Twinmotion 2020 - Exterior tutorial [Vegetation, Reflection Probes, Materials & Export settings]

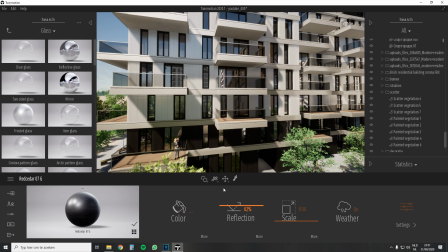Let's start with a few materials. The materials for the buildings have a high reflective value each time. This is to create a lighter and fresher effect. For the windows I use the reflective glass material.
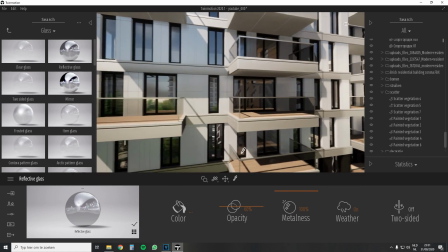This material does not create a natural reflection but allows you to see less into the building itself.
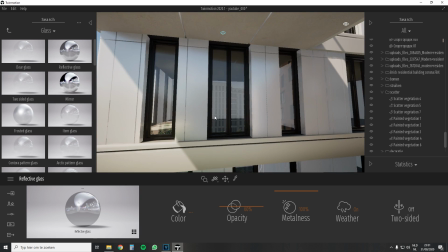Just look at the difference with the standard two-sided glass material.
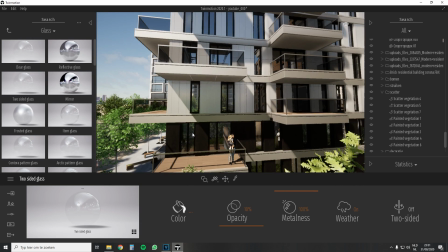This is the advantage that you don't have to fill the wall building with interiors because you can't really look inside. You can still play around with the opacity of the material. Try to keep it as natural as you can, that would be my tip.
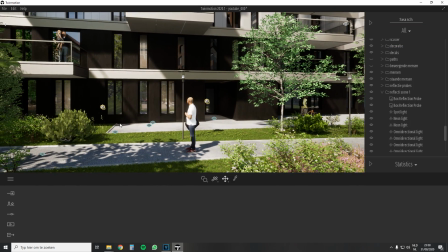Now perhaps to the most requested topic, the reflection probes. First of all, you have to check if your settings are correct. If you go to the preferences, you can adjust the reflection volume resolution.
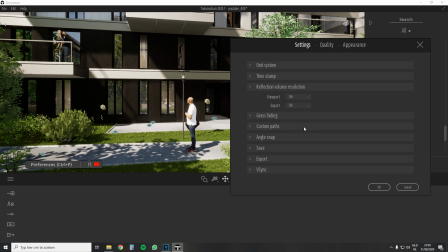The higher the resolution, the better the reflection will be. This can in some cases also be less if the reflection does not have to be as sharp.
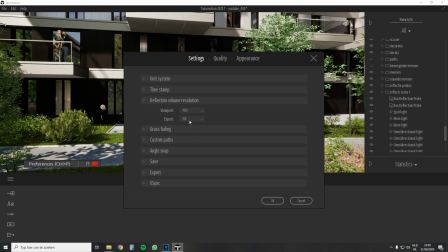In this scene, I combine different reflection probes to give an approximately correct image.
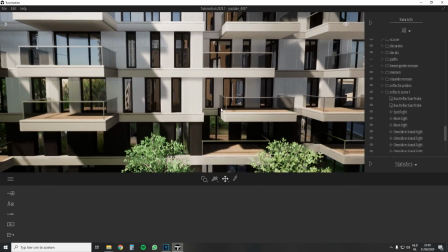This will never be correct because you have to combine different probes together. Let's have a look at a smaller scene.
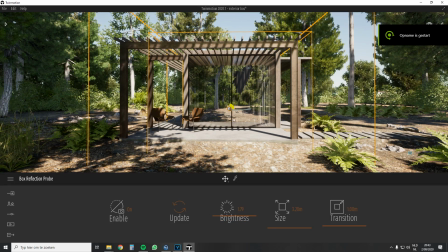Here it is easier to get a correct image of the surroundings.
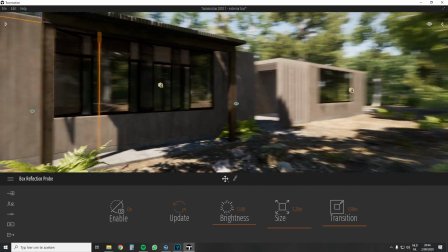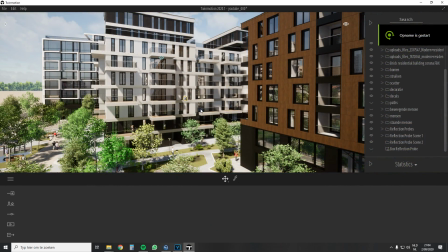Okay let's go back to the apartment buildings to see how I manage the probes. Some scenes I edited separately.
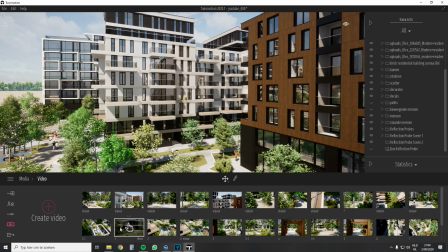By this I mean that I have used some separate probes for each scene.
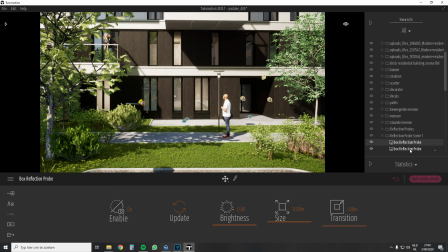Instead of using a large probe I use different small ones to create a complete picture.
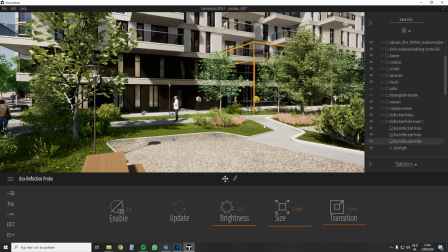Let's zoom in on this part. You can see that I have several probes standing in front of my windows.
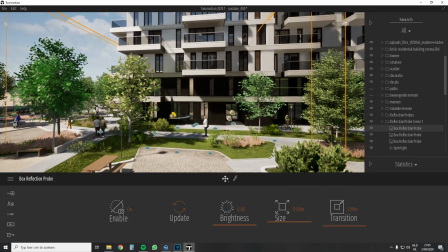This has a simple reason. Every time you place a probe it makes a 360 image around it.
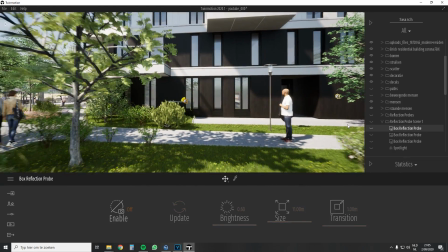If you would have only one probe you would create a much too zoomed-in image. This is unrealistic.
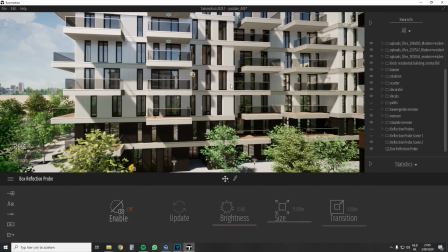Therefore, place more than one probe and make sure that the image around you looks correct.
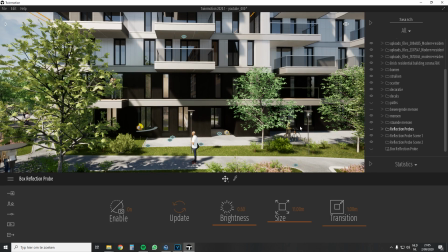Once you have placed a few reflection probes, you can start playing around with the settings. Most of the settings speak for themselves.
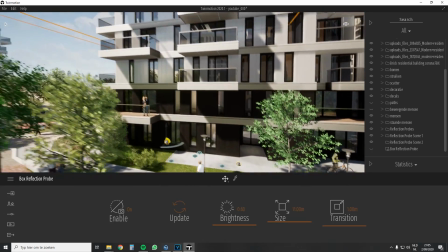The size option stands for the place where the reflection is going to be seen. Also, the bigger you make it, the more the reflection itself zooms in.
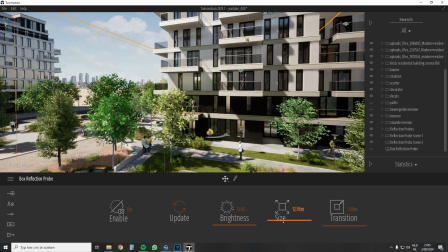I would say test a few settings by playing around with the slider. The same goes for the brightness and the transition.
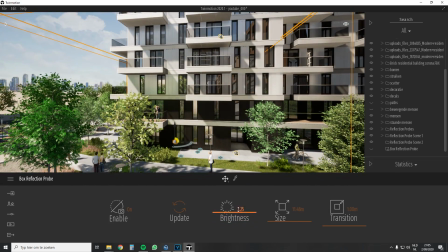Keep this natural as possible by taking the eye level into account.
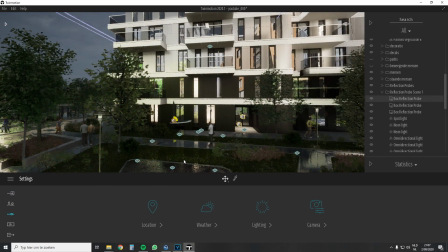Also for the brightness if it is a rainy day make sure the reflection is a bit darker to match the bad weather.
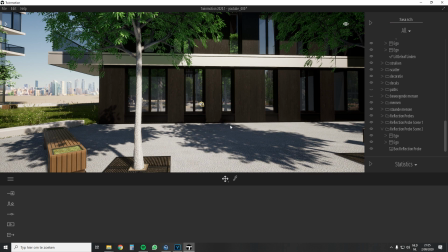However the update function is important.
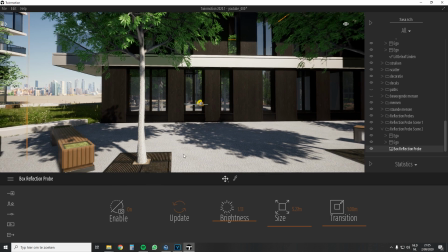If you place a probe and makes adjustments to the scene you have to update it manually otherwise it still shows the old reflection.
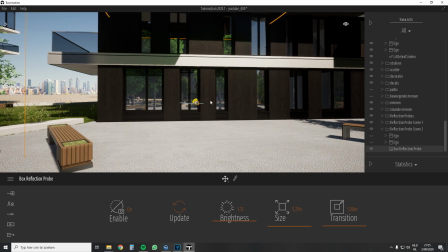You can do this in different ways. The first option is easy by clicking the update button or
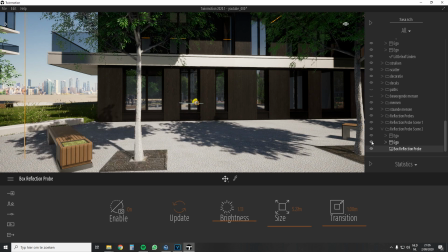you can tick and uncheck the eye in the menu of the scene graph and it should be
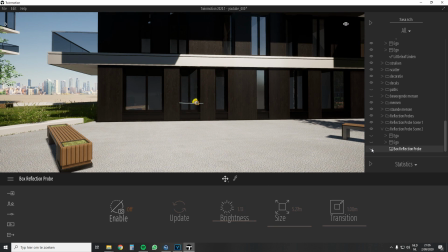normally updated again this rule also applies in the media menu
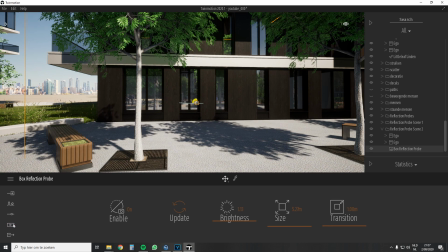here you also need to update reflection probes if you make any changes into your
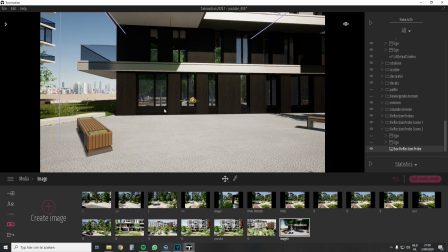model this can be annoying so make sure that you update your probe before starting a render and
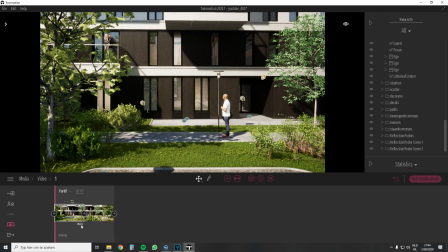now a few light and export settings usually this is quite standard for me a slight addition
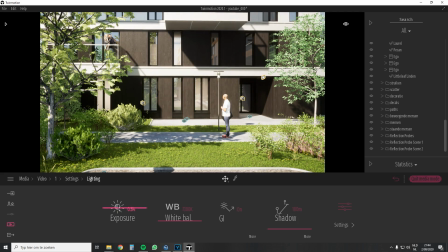to the exposure for that extra light effect the temperature is set at 7300
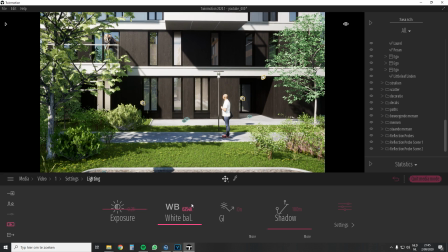kelvin so slightly warmer tone the gi setting it's still at its default value the shadows are set at 100 meters a too sharp shadow is unrealistic in an exterior render that's why i set it to around 100
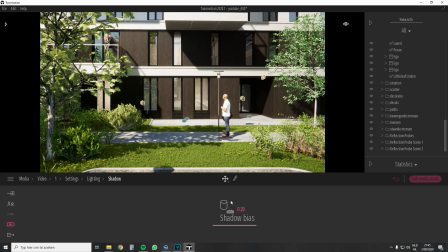here in an interior render i would like to keep it as short as possible. The other settings are also very standard. My tip is to just test different settings, drag and drop each slider to see what changes and try again until you get a desired result.